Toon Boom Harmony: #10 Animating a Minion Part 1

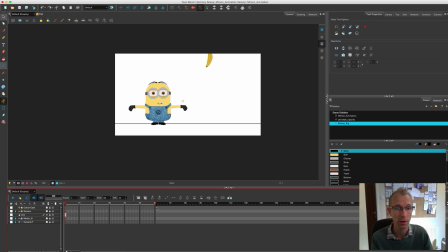(8:10)
That's just a kind of marker for me to know what I'm doing. So that's the basic setup of the scene. I'm now going to add the sound. Now, this has been quite a funny thing. I spent quite a lot of time looking for minion sound effects, like little voice clips, to try and piece them all together.
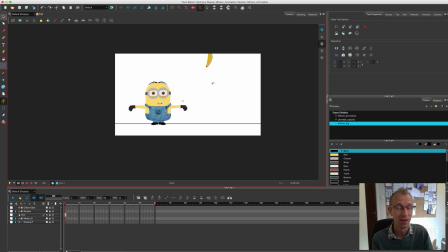(8:24)
But I really couldn't find anything to make it sound good. So what I did was I made my own minion voice track. So I literally spent half an hour or so voicing this minion, and then I changed the pitch and the speed to try and make it sound like a minion.
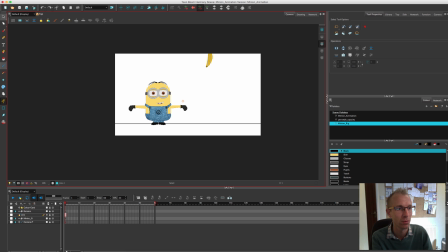(8:41)
So to import this sound, file, import sound,
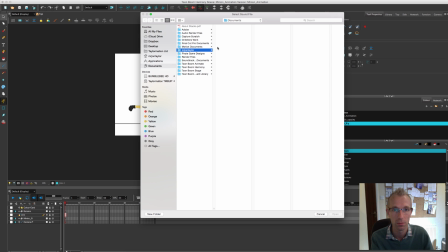(8:47)
and then where are we? Minion. Here we go.
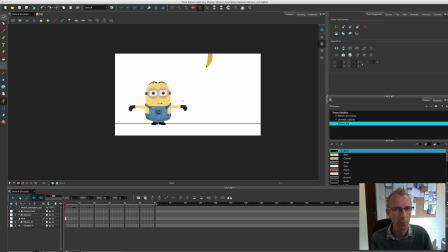(8:55)
So we'll import the sound. So it's not perfect, but I'm actually quite pleased with it on the whole. I'll try and turn it up for you, and then we'll play it, see if you can hear it.
Banana.
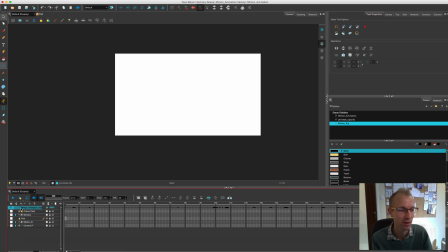(9:14) Come on, banana.
That gives you a little idea, so it's not too bad. I'm going to double click on it to edit the sound,
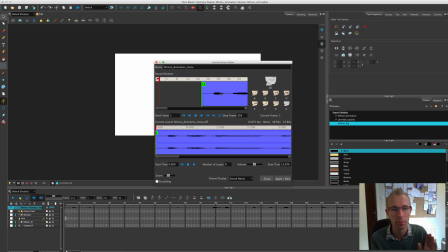(9:20)
and I always like to start probably about 20 frames or so into the animation with the sound, so that it gives you a bit of time if you're editing to kind of cut between. So start it at roughly around 20, and then down here it tells you what's the last frame, so again add another 10 or 20 frames on the end.
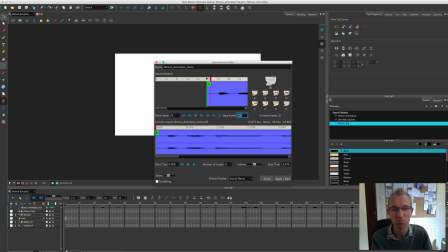(9:37)
So in this case I'll probably end it about say 360.
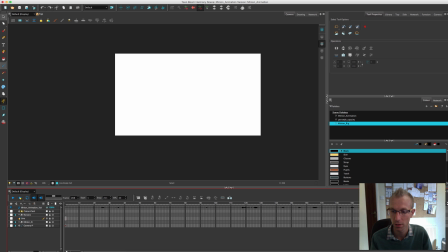(9:41)
So close, and then I'm going to drag this little red marker out to 360, and that'll be the end of our animation. So it's quite a short animation, but hopefully you'll get the idea of what I'm doing.
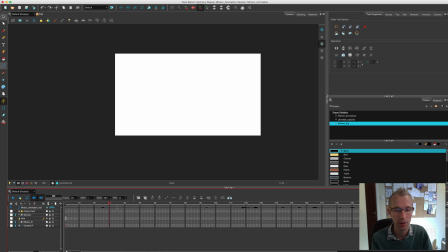(9:55)
So now we've got the sound starting from roughly around frame 20 and going on to 360. We are now going to extend out our pieces. So I'm going to use Shift and select them all and press F5.
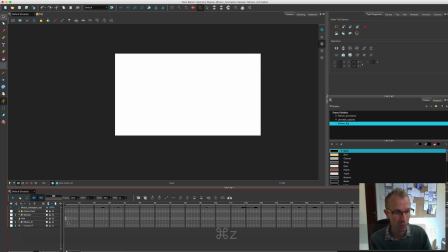(10:10)
Oh, actually, 1 second, let's undo that. The minions, obviously, all the other frames are in there. So I'm just going to select all the frames on the minion apart from the first one and hit delete. And now go back and extend those out. Okay.
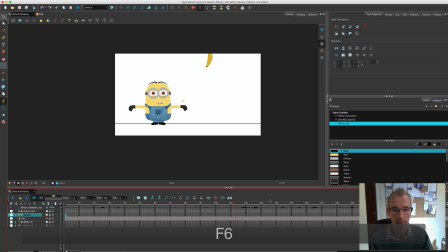(10:27)
Let's just keyframe Mr. Banana. Okay, so now it's all set up ready for animation. So like I said, I like to go through the animation from the start to the end of the scene. And I'll literally go frame by keyframe as I go, and I'll start adding the tweening in a bit later when I'm happy with it.
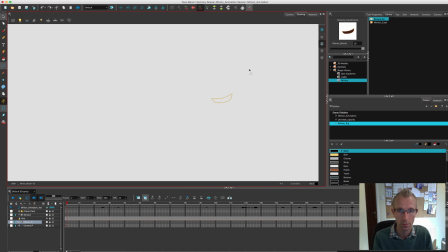(10:47)
So I started off straight away by trying to put the character into a pose, and I realised that the mouth,
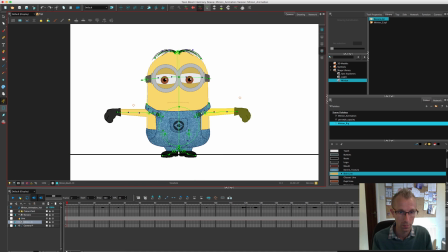(10:53)
like a sad mouth, hadn't been created, so I had to kind of just quickly create a kind of more sad expression for his mouth.
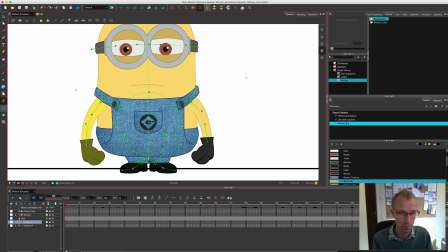(10:59)
And then I cracked on with doing his first key pose.
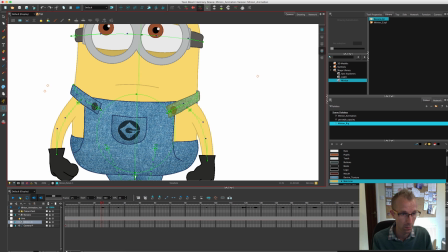(11:03)
Now, I do work on twos as such, so all of my key poses are created on odd numbers, so 1, 3, 5, etc.
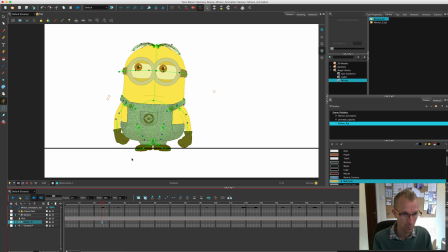(11:11)
So here I'm just blocking out the first keyframe and then flicking between the two to make sure that I'm happy with them. I was really, really pleased actually that I put the overalls on a separate layer, the kind of front part.
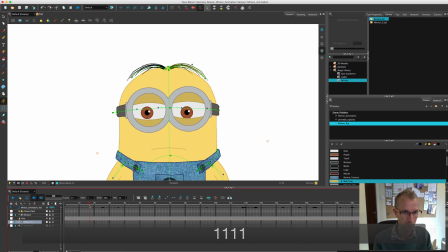(11:26)
That really helped when I was animating to kind of give a sense of him turning and moving.
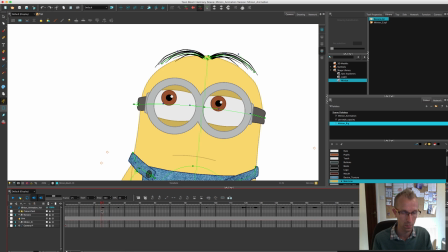(11:33)
I was giving a little bounce to the hair here, trying to make it look a little bit funky.
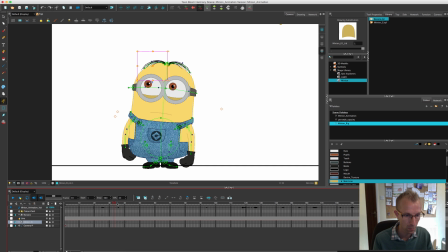(11:38)
Some people obviously do go through an animation and they'll do like all the main body moves, and then they'll go back and do arms, and then they'll go back and do the eyes, and then they'll go and do the hair, etc, etc. But I quite like, as I said earlier, kind of going through and just doing every piece for each keyframe.
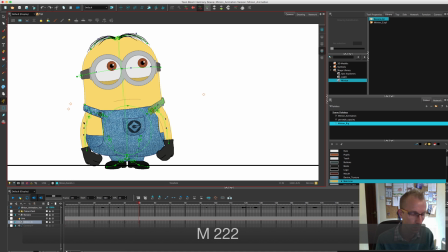(11:54)
Yeah, I was even adding in some blinks there as well.